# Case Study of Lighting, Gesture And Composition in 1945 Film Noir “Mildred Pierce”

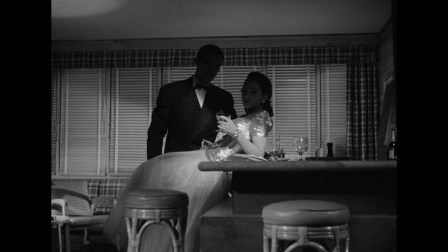4:09 And yes, of course, we might have guessed, we see two new characters and they too are caught by surprise. We notice once again that the cinematographer, Ernest Haller, and the director, Michael Curtiz, choose very carefully where to place the lights.
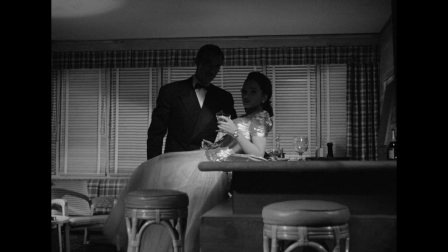4:29 Remember, I remarked upon how it's often more important what you don't light than what you do light. Probably you are starting to understand why that statement was made. It's not that we don't like important things.
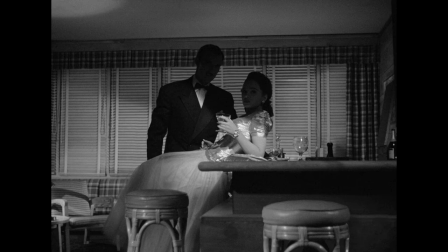4:44 It's more about strategically withholding information for the purposes of more potent storytelling.
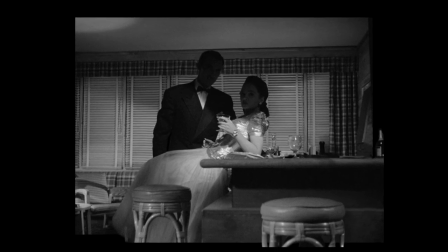4:51 Notice how much depth there is in the scene as well.
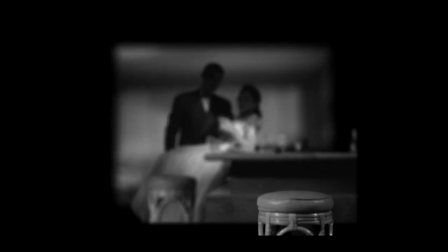4:55 The bar stool, being closer to us, helps with the sense of depth, for it represents foreground. Then we have a bar and the two characters in the middle ground, and finally the wall in the background.
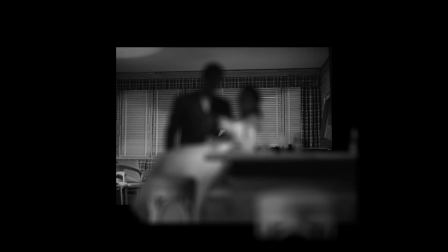5:10 And these closed blinds forming rich lines and texture add to visual interest of the whole scene.
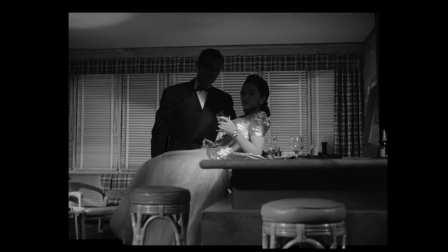5:18 Also notice the placement of the two characters, adding to the rich dynamics in the frame.
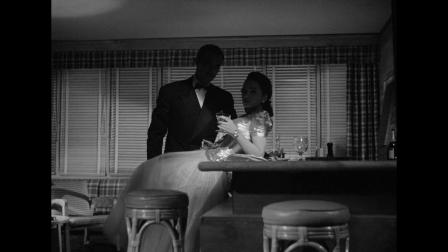5:24 Not only does it imply they were about to get very cozy with each other,
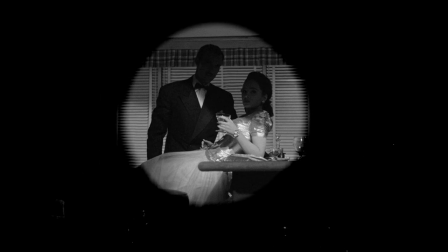5:29 but also notice how their outfits contrast each other. creating natural visual separation. His black tuxedo versus her bright cocktail dress. Devil is in the details.
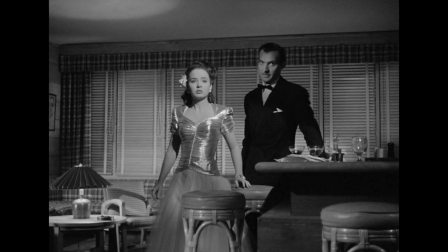5:43 The next frame finally gives us that important bit of new information.
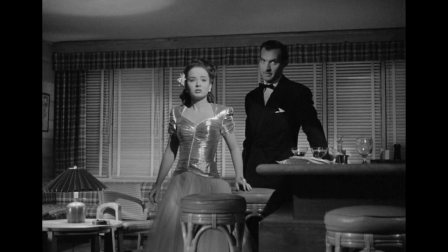5:48 Their faces finally facing light, revealing to the audience two new bits of information.
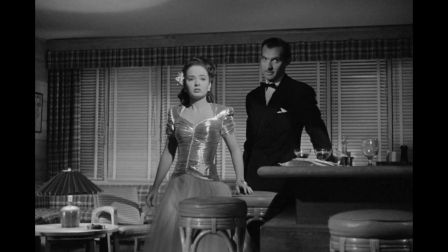5:54 We can immediately notice, by looking at them, that he is older and she is younger.
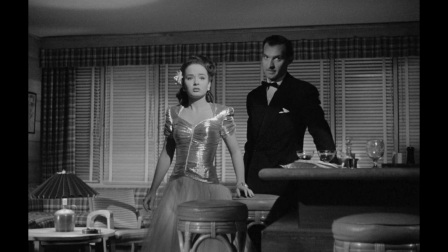6:01 I'll let you work out what that means on your own. What else do we notice?
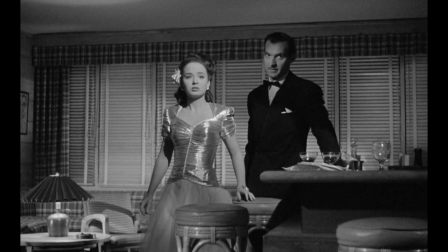6:07 Look at their faces. We humans are good readers of gestures, especially facial expressions,
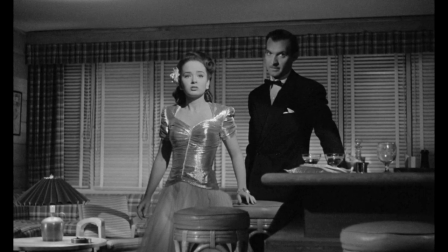6:14 and this is why gesture in your art is such a potent element.
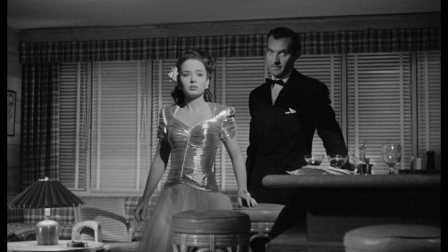6:19 She looks both surprised that they were caught and also ready to defend her actions.
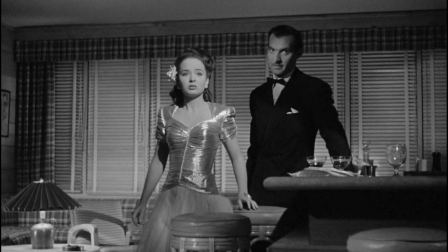6:25 and he looks like this is not his first time and remains somewhat cold.
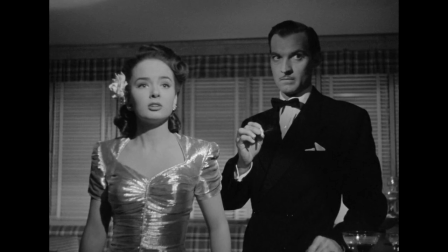6:31 In the following frames, both characters fill in the frame as the camera gets in closer.
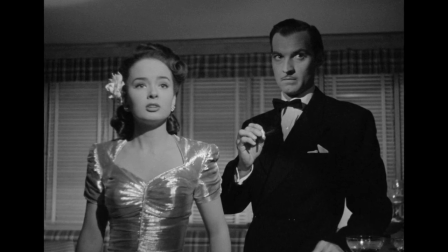6:37 As audience, of course, we are expecting for them to have something important to say and so tighter frame follows that expectation.
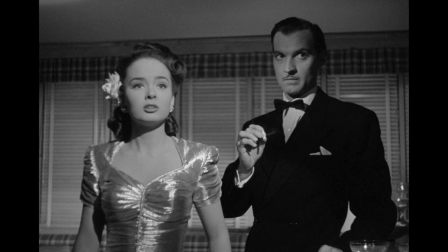6:47 We don't care about the background at this point, we have seen it, we know where they are.
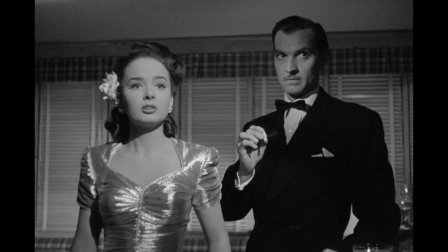6:52 Now we care about what they have to say for themselves. Therefore, framing of the shot mirrors our expectations.
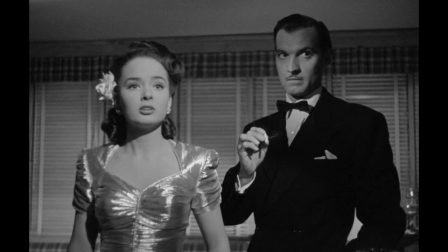7:00 This is good storytelling, my friends. Knowing what information the audience already has and anticipating what they expect.
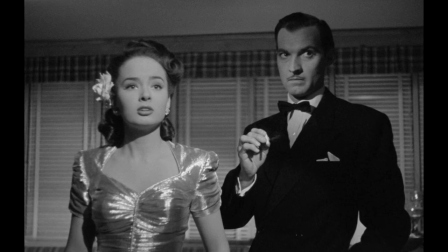7:09 Additionally, notice the subtle differences in how much light there is on her versus him.
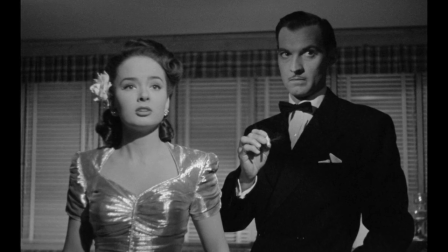7:15 She is about to be the one doing the speaking and so she is a bit more brightly lit.
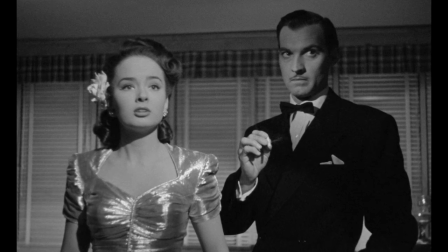7:21 telling the audience that subconsciously they should be both watched
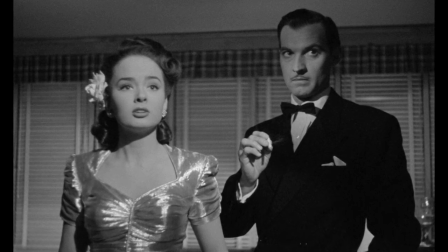7:26 but she is the one that is about to speak so get ready it's a conscious decision to light and frame the shot this way but the reaction of the
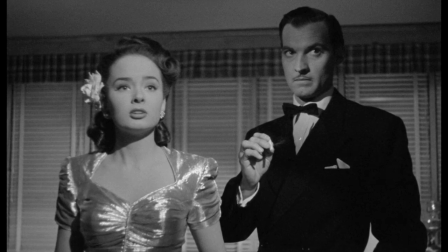7:36 audience in all likelihood will be subconscious and that is the way it should be
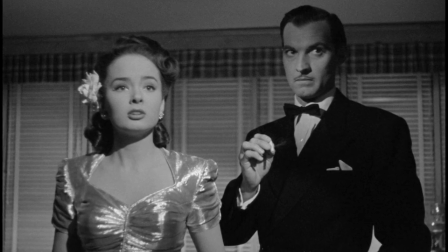7:41 you want to influence people subconsciously because you want them to keep the focus on the story, not the technique.
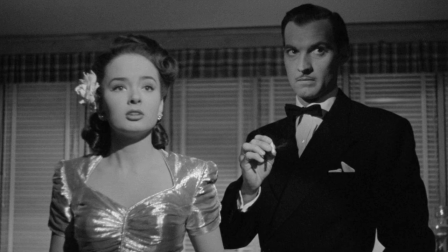7:49 Technique should always hide itself modestly behind the thing expressed.
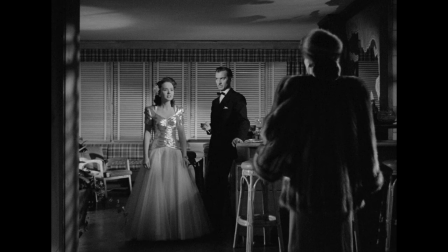7:55 Now we are backing off the close-up again and this time we have a shot with all three characters in the frame confronting each other. And that is what filmmakers give us here. This is very good choice to make for several reasons.